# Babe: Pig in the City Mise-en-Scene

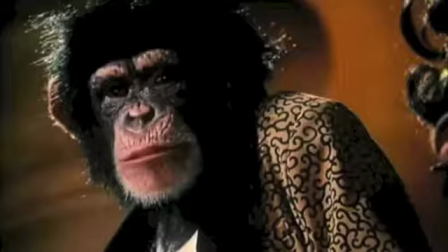4:09 Because the animals and humans were wearing detailed clothing, this may have been chosen to blur the line between humans and animals.
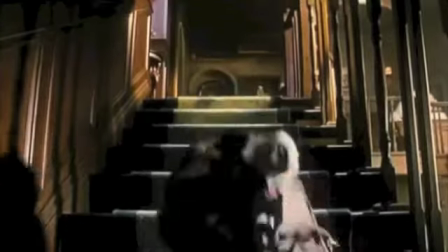4:17 As the audience, because of the distinguished costumes and animals being our main focus,
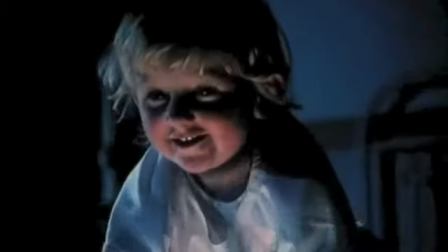4:22 our perception changed so that the animals are no longer the inferior species to humans.
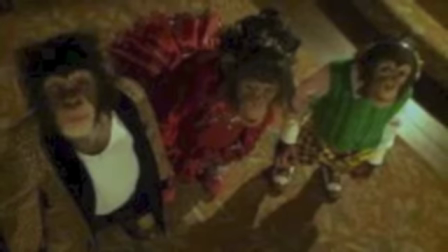4:27 In the city, the well-dressed animals represent a higher class point of view, valuing materialism.
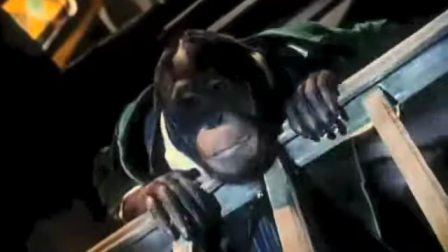4:34 The orangutan was so accustomed to his lavish lifestyle that for him to be without clothing was unacceptable.
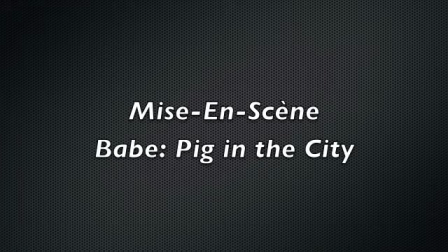4:41 In Babe, Pig in the City, George Miller utilizes elements of mise-en-scene such as framing, lighting, and costumes to establish themes of high class versus low class and farm versus the city.
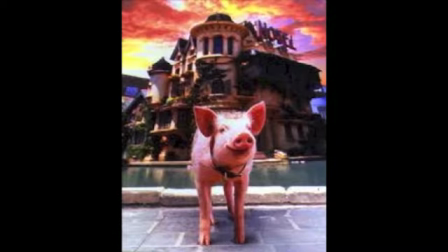4:53 Mise-en-scene is an effective and subtle way to create layers of deeper meaning within the film.